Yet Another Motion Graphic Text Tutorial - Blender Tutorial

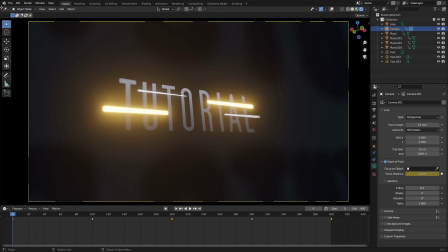(4:03)
So let's go ahead and split my window into two here by putting my cursor in the top left hand corner of the screen until it turns into a plus, and then just splitting it open like that,
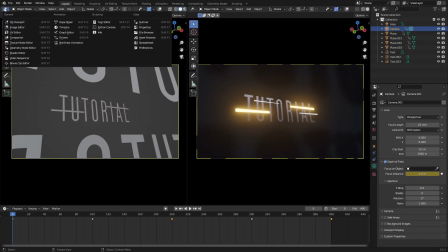(4:12)
and then going to
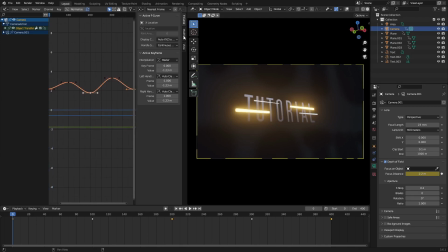(4:16)
the graph editor. Nice. Now once that's done, you go to modifiers, hit add modifier, and then choose noise. Now you can see when we play this, the camera is moving a lot, and it's moving way too much. So we can fix that very, very easily by going ahead and changing the values by hitting this little X location,
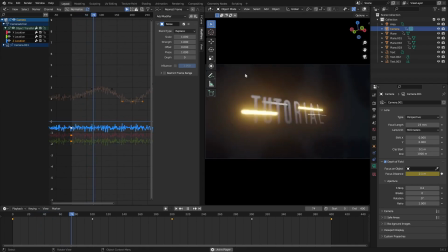(4:35)
Y location, and the Z location. So let's go ahead and hit T to get rid of that panel on the side, so we don't have to look at
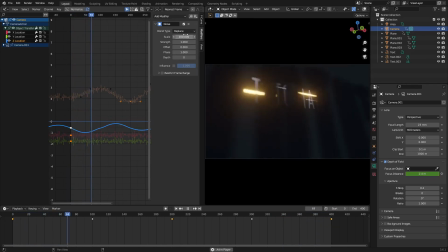(4:43)
that. We can change the scale to like 100. Maybe not 100, actually. We'll leave it. Put the strength to about 0.1. And then we'll leave the scale on about 100, and we'll see what it looks like. Now hit copy for this right here. This little button right here is a copy button. And then we'll go to the Y location, hit paste, There we go.
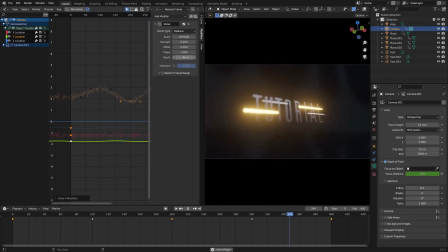(5:00)
And then I'll get rid of that one. Nice. And then we can change the offset so it's not the same exact value. We'll just change the offset to a random place so it doesn't, like, you know, overlap and it won't look exactly the same. And then go to Z, hit the little X, hit the paste button, and then we can go ahead and change the offset to a negative value most likely this time.
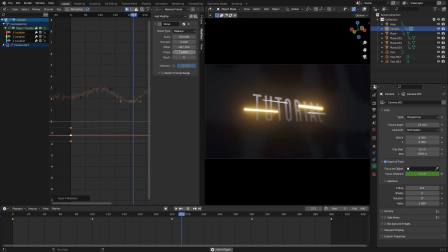(5:18)
And we'll just put it somewhere where I think looks good. That was fine. Now it's moving very, very slightly, which looks really, really cool. So that looks really nice. I like that a lot. I want to do the same thing, but for the other, stuff. So actually, I think it might have accidentally added a keyframe on the focus.
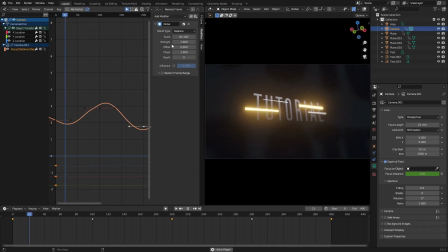(5:37)
It did. So I added a little keyframe on the focus distance here, so you can see the scale and the, you know, all the strength and whatever else. You can see this is being affected. Now you could leave this actually, but not this much. Obviously, that's just way too much going on there. You can leave that for a little bit of, like, inconsistency, which looks kind of cool, actually. I'm not going to lie.
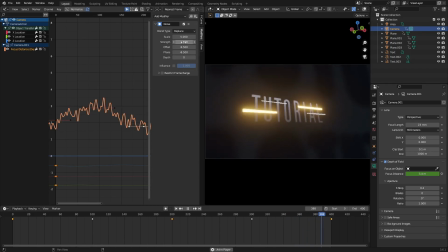(5:57)
It gives a little nice little flicker effect. Like, if I turn it up more, you see what I'm talking about. But that's, like, way too much, obviously.
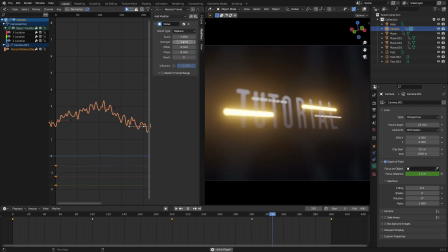(6:03)
But, like, it's just something slight, like... That looks really cool.
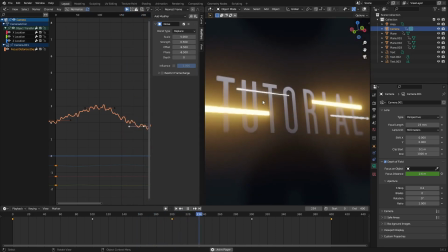(6:08)
I like that. All right, accidents. Happy accidents, you know what I mean? Wow, that's crazy. All right.
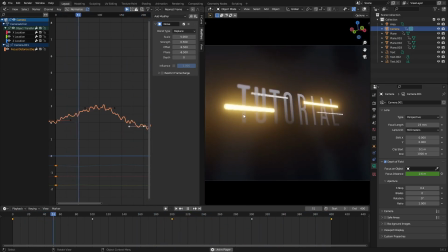(6:13)
That looks really cool. Like, nice little flicker effect.
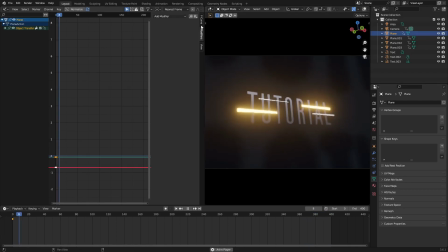(6:16)
And then next thing I want to do is I want to actually go ahead and animate the, these little items themselves, so that the little tiny little bars we have here, I'm gonna hold down shift, select every single one of those bad boys, and also these letter text, the text up here as well, all of these things, I want them to move individually.
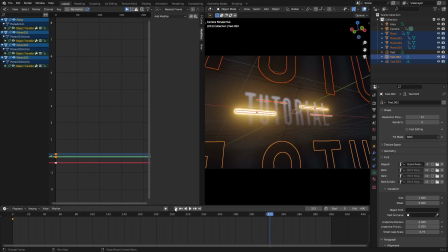(6:31)
Hit I on the first frame, sorry, go to the first frame, hit I, location, and then we're gonna go ahead, and now you can see we can open all these up by clicking and dragging downwards, clicking this little arrow that says object transform, click that, and then just drag downwards, it'll open all of them at the same
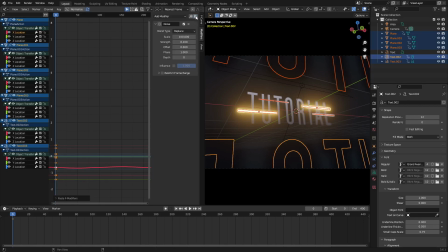(6:45)
time, and now we can go ahead and kind of, we can either go ahead and paste all of the modifiers that we had before, which might work. That might work. We might just try that out. Hit paste, change the offset a little bit.
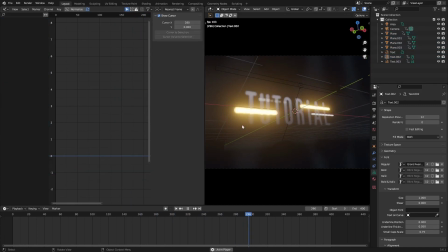(6:55)
And I think, actually, I don't want to put any Y location keyframes.
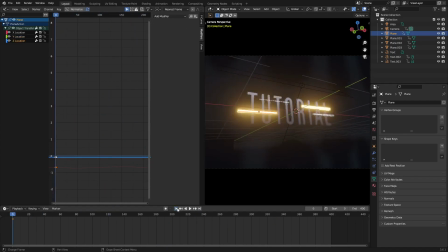(7:02)
So I don't want them to change the Y location. I don't want them to go to the left and up and down. I don't want them to go behind the text because that might look a little bit weird. So we'll put them on the Z and the X. There we go. So that's a little bit too much. I'm going to change the scale down to 20. On both of these, and the strength to maybe about
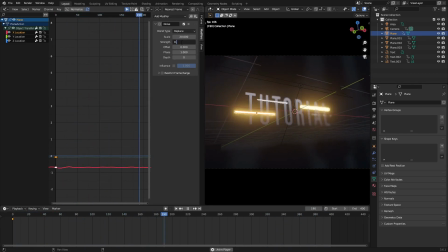0.02. That's fine. We'll do 0.02, and then we'll change the scale to maybe 50 instead of 20.
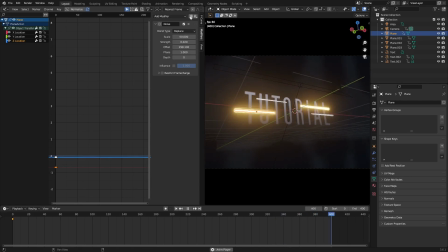(7:39)
Give a little bit more room to work with. Yeah, there we go. We're gonna copy that value. Actually, we're gonna copy the value with no offset. Copy that, and then we'll go to one of the next things we need to do, which is this bad boy over here. We'll do the other orange one, change it to a random offset on both values, and then we're good to go.
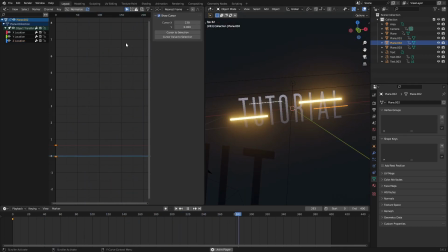(7:57)
So those are both moving now. There we go, they look great. And now we'll do the same thing on the white lines here. White lines, nice, easy. All right, we're gonna put that there. Perfect, that is now moving as well. That looks really good. All right, nice.